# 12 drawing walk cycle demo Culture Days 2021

That's to put your camera into the computer but we'll talk about that later. and you'll need some tape just to tape your peg bar onto the desk so we're gonna start off by doing a field guide and then we'll do the 12 drawing walk cycle and I'll be explaining everything as it goes so I hope you enjoy Danny's culture days 2001 2021 extravaganza walk cycle
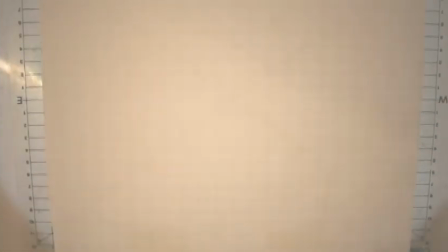[4:18]
Okay so here's we're gonna start off with the
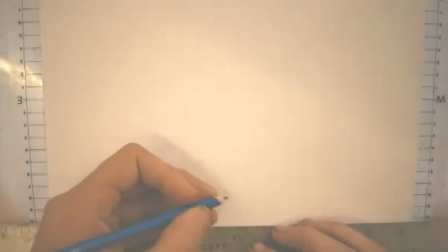[4:23]
with the treadmill now I got my ruler
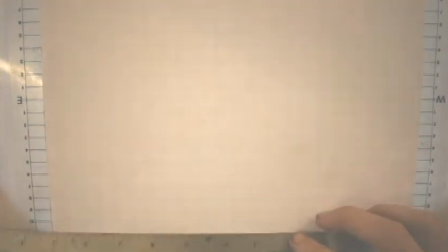[4:29]
out my straight edge we're just gonna draw a character I kind of
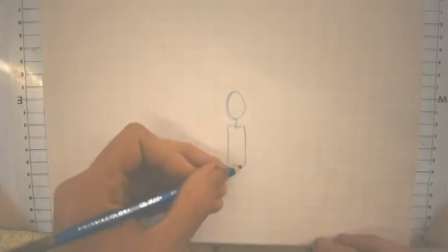[4:33]
measured it with the grid before the proportions that one license was
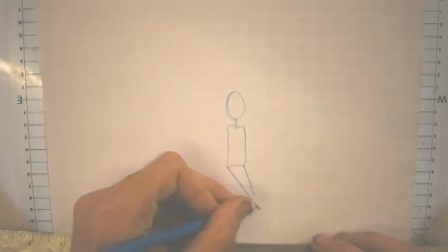[4:39]
to be there I just I'll fix it later
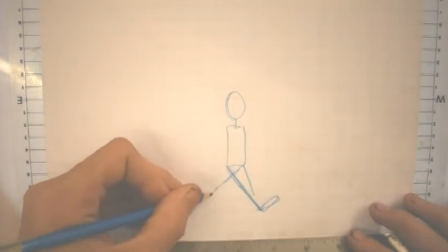[4:44]
So we're gonna draw a stride on the treadmill first just to get our measurements right proportions stuff like that
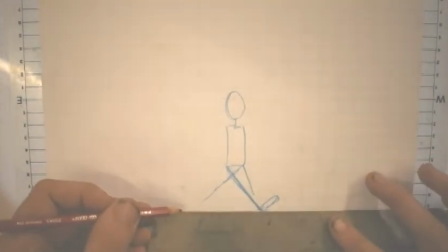[4:53]
Here we go with the red pencil to draw the line. It's only time we use a line. I'm sure with the stick man You can use a straight edge.
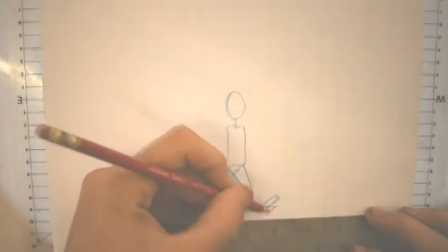[5:00]
I just Only use it for the treadmill That one goes on the back.
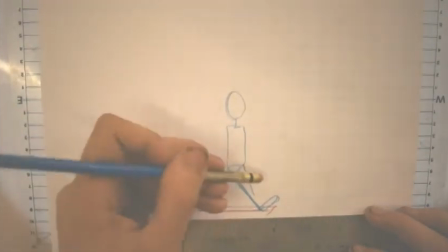[5:07]
We make it in three dimensions there, right?
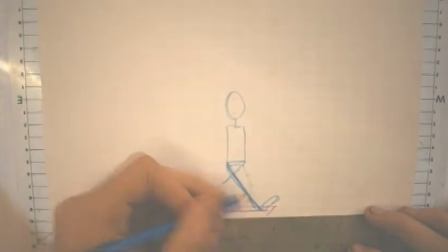[5:10]
So So the treadmill shows a bit of depth by pushing one in the back and putting another diagonal.
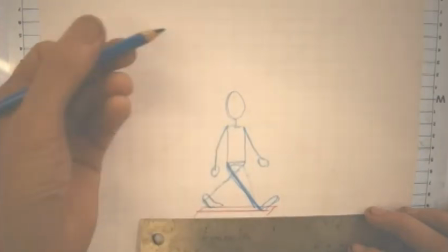[5:18]
The front foot and the back foot.
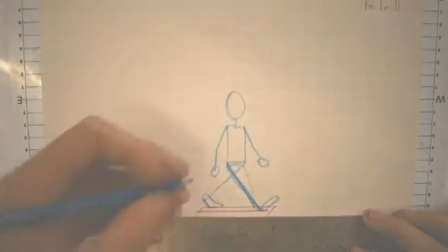[5:23]
Treadmill. Now we've got to number it. So we cut in the middle.
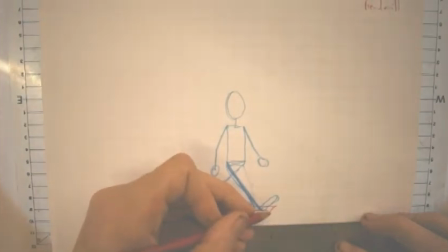[5:28]
The first foot is, what is that? That's one.
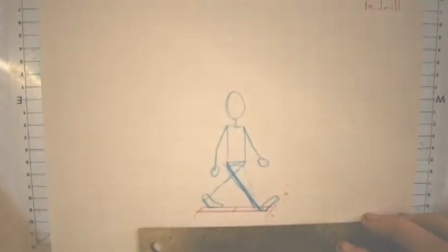[5:36]
Get that right. That's one. That's seven.
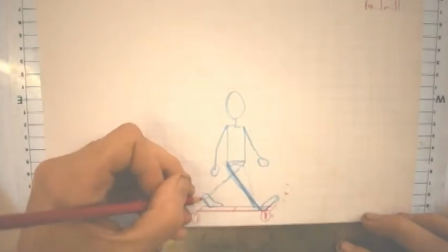[5:42]
That's one, that's seven,
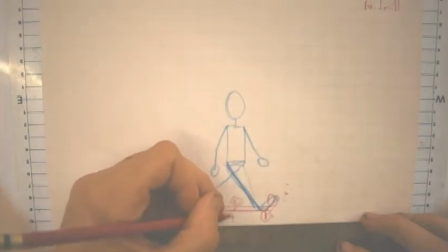[5:45]
that's ten, that's four, that's a mid-stripe, two, three, four, five, six,
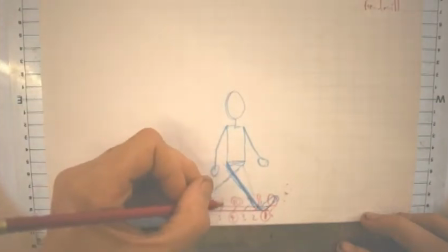[5:53]
seven, eight, nine, ten, eleven, twelve. And that's the treadmill.
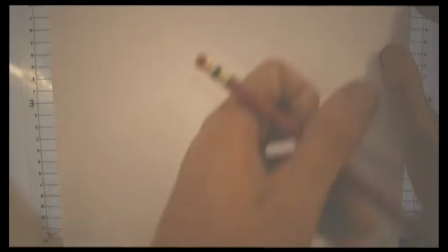[6:00]
Okay, here we go. Now we're going to do the walk. Straight off with drawing number one.
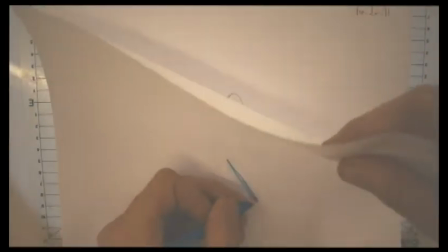[6:07]
We're just going to do a trace back, they're called trace backs when you copy from directly from the previous drawing, it's like your master drawing.
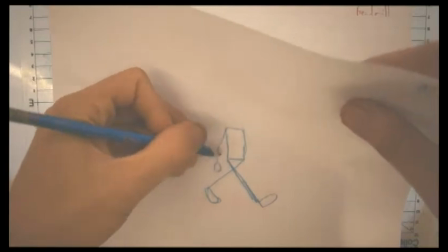[6:15]
So it stays on model, it doesn't mutate or whatever, there we go, simple enough.
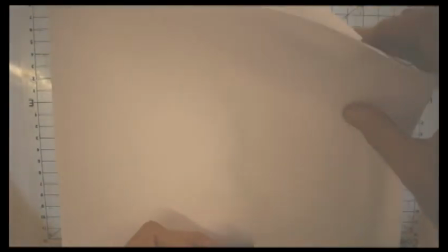[6:24]
Now we're going to draw the down position, this is squash. I didn't put a lot of squash on this, scratch on this block,
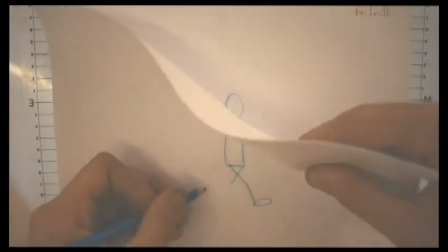[6:32]
but it naturally happens when the carrier compresses so he's this is the second the second drawing in a
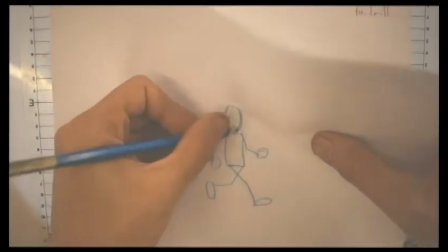[6:41]
tall drawing loxical is the lowest drawing this is the low so that one's
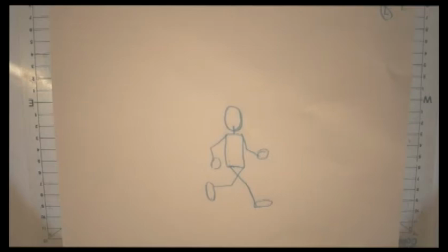[6:48]
done so we're affecting gravity with the hands and
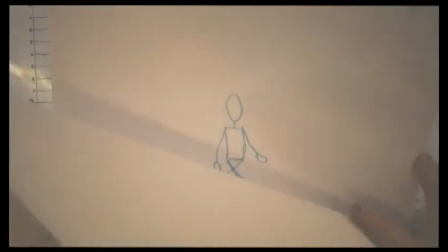[6:54]
they kind of float up there they bounce back up or whatever just gravity shook them up a bit there
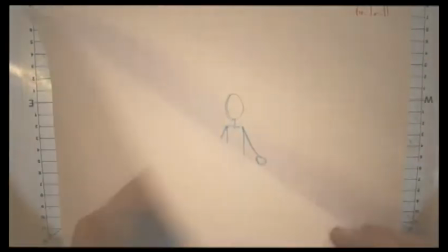[7:01]
so now here we're drawing oops mistake this is it yeah the number
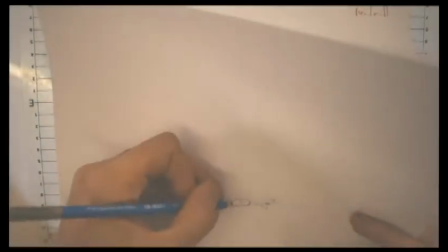[7:07]
three or no we're doing the mid stride there we go so
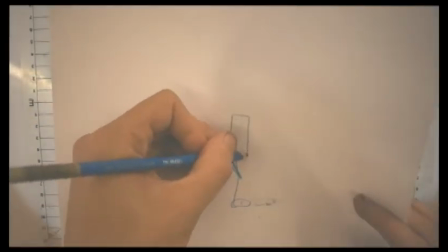[7:14]
this one's high but either the mid stride number four
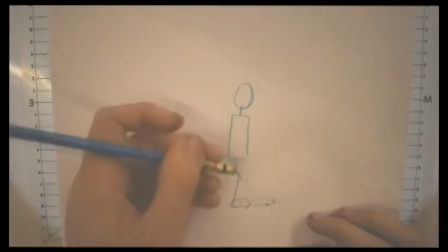[7:19]
drawing number five will be the highest but that's up to your own preference I usually put the mid
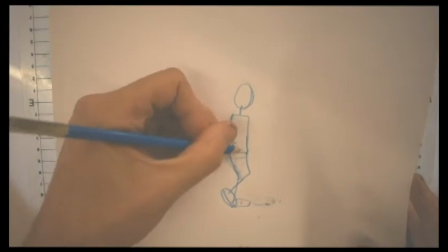[7:25]
stride below the number five it flies you through the highest for me.
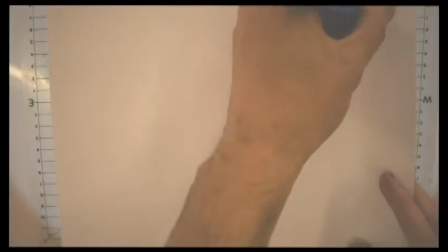[7:34]
So I avoided going over the crotch just because of Freudian psychology and I don't want to deal with it.
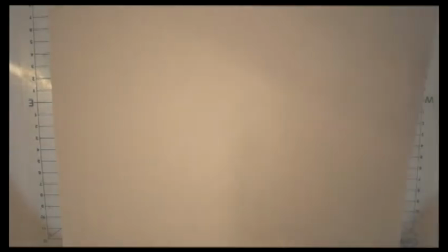[7:40]
So the arms should be like pendulums, but I really speeded it up everything.